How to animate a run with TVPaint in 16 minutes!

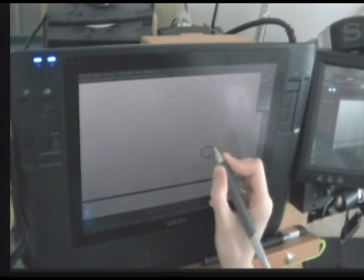[12:14]
And here's the other thing is that as you work, right, whenever you're doing animation, you'll start to find what are the root parts,
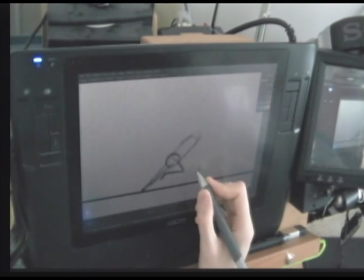[12:20]
what are the roots of the animation, what are the fundamental parts that are really driving the mechanism,
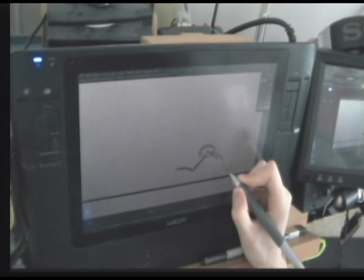[12:26]
what are the important parts of the mechanism. And you'll notice that I'm only drawing those parts.
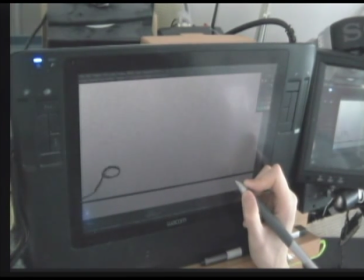[12:31]
I don't really care about drawing the rest of the body at this moment, because these are the pivotal, the most important parts,
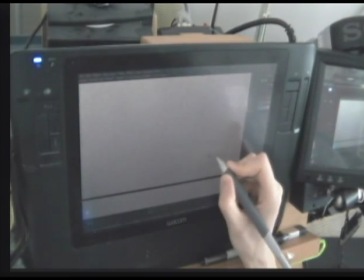[12:39]
the parts of the machine, this running machine that is doing all the actual work. So
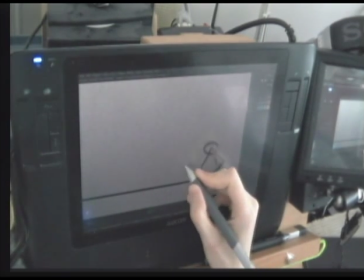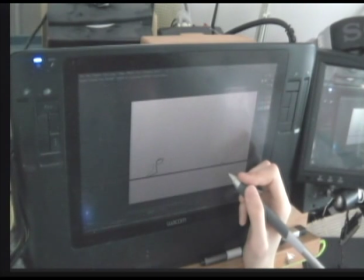[12:56]
and once you have that, right, now that I have all this going on, okay, so let's rewind it, right?
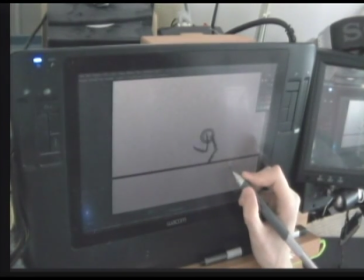[13:05]
And as I rewind it, I've got those missing, there's that missing leg. So maybe what I'll do is I'm going to
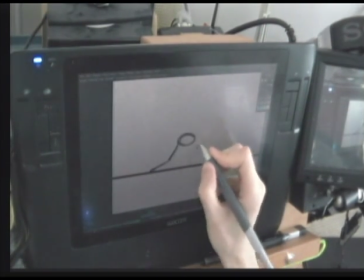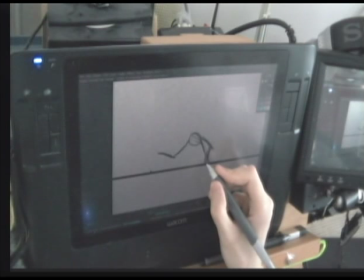so I'm working backwards. So this is the other thing about animation, in that you can work both forward and backward.
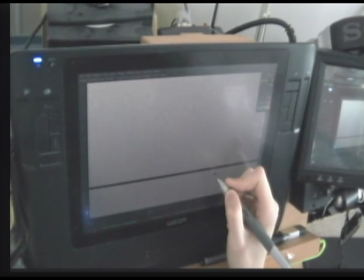[13:36]
You're not always starting at frame 1.
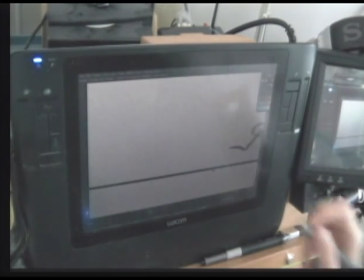[13:39]
Sometimes what you do is, if you're having trouble with a frame, go to a frame where you can picture the pose and it looks correct, and then work backwards.
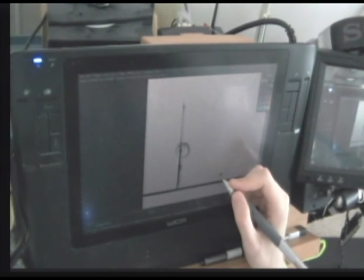[13:51]
All right, so what I'm not showing you right now is how to do the perfect run, and this is the run.
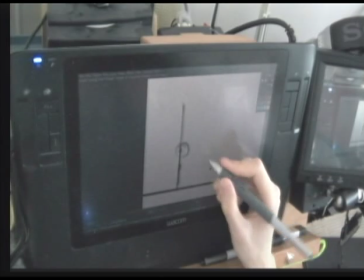[13:58]
What I'm showing you is a process for developing a run.
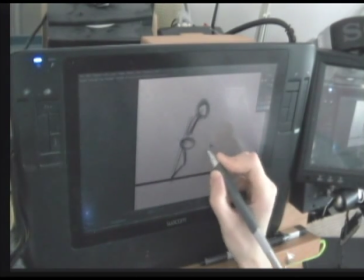[14:04]
And maybe it's more than one type of run. You're going to have a character who's tall, who's short, who's fat, who's skinny, who's carrying a heavy weight, who's, doing,
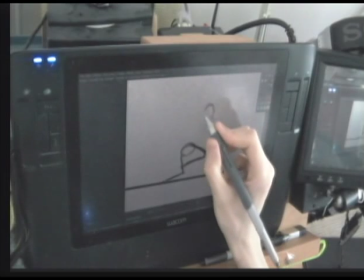[14:12]
that's what I hope you can take away from this video, from this tutorial,
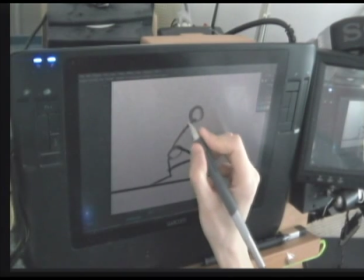[14:19]
is I'm not going to show you, do it like I do it,
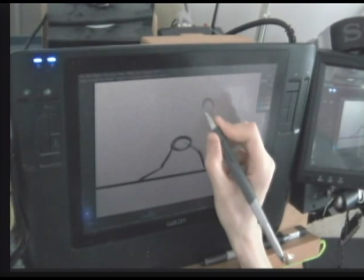[14:24]
make the same run I've made, but instead I want you to analyze things,
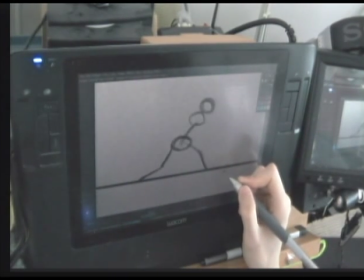[14:32]
like I'm analyzing, right? That's all I'm trying to do, is I'm just trying to get you to
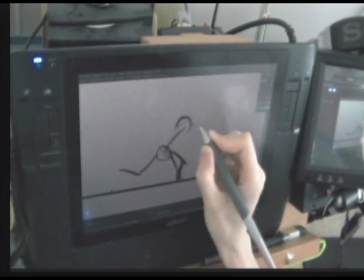[14:37]
understand the mechanics behind the run that you're trying to create, and don't fall into formula.
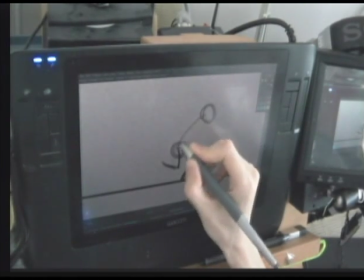[14:46]
Make your own formula. Make the formula that works for your character. Find the formula for your character.
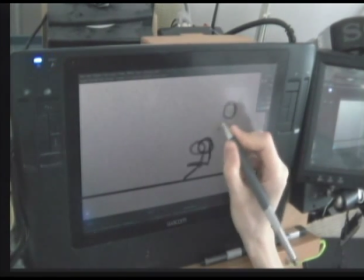[14:50]
It's like this stuff, you don't get this from books. You can't learn this stuff, just from a book.
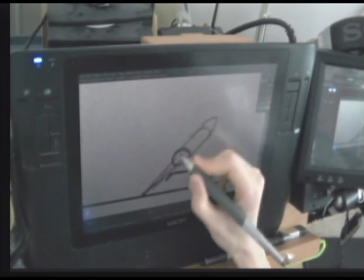[14:58]
You have to do it. Now I'm looking at that, right? And of course, you'll notice probably in my previous, running
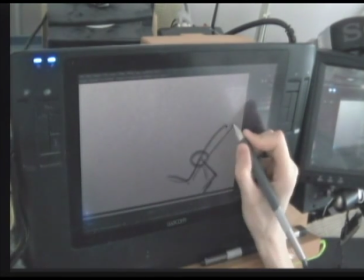[15:10]
attempt, right? I just was doing this. Now he looks kind of like a running phallic object.
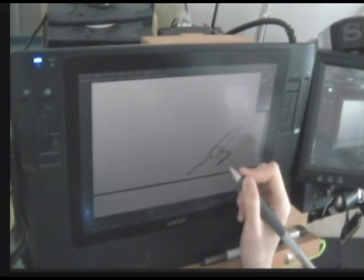[15:16]
But the thing is that it shows the lean and it's faster. And in this case, I can get a better silhouette.
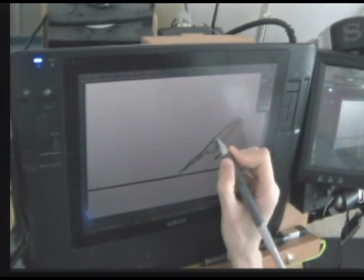[15:22]
Oh, we're running out of time here, so I'm gonna just,
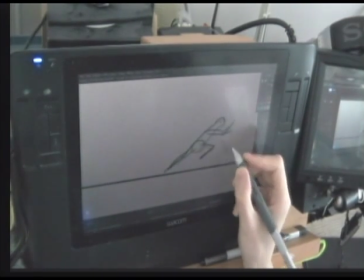[15:27]
right, get that silhouette to read, right?
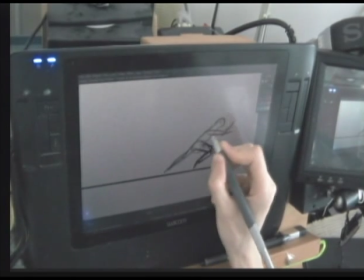[15:32]
So this is where you go. So first you get the mechanics working, then you start to get the silhouette to look good.
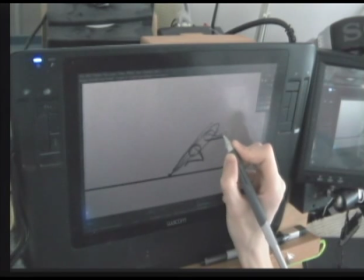[15:42]
Right, so in this case, I'm just taking all these masses and now I'm merging them together. In fact, I think,
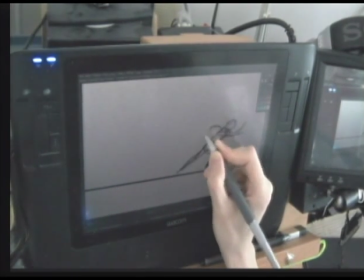[15:54]
right, but
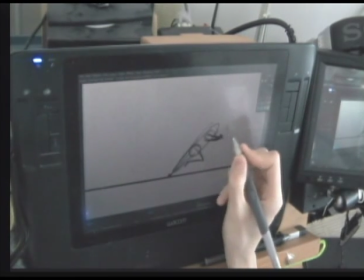[15:59]
that's better, right? So, you try to find, the silhouette afterwards.
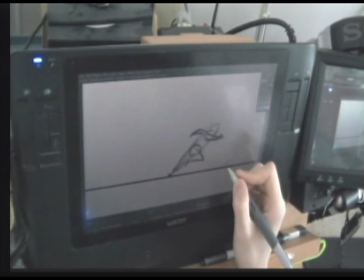[16:05]
That now I'm making things, look more nice, more like an actual person and not so much like a skeleton.
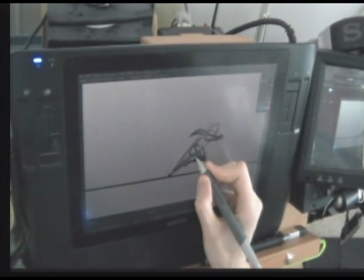[16:12]
This is the next step, right? Here, I know I'm going over time, but I figure maybe I kind of owe it to you guys to
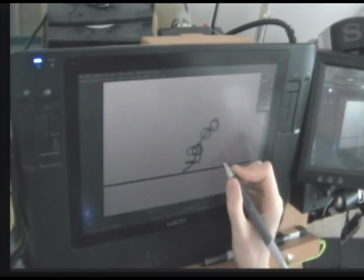[16:21]
show you kind of the next step of cleanup.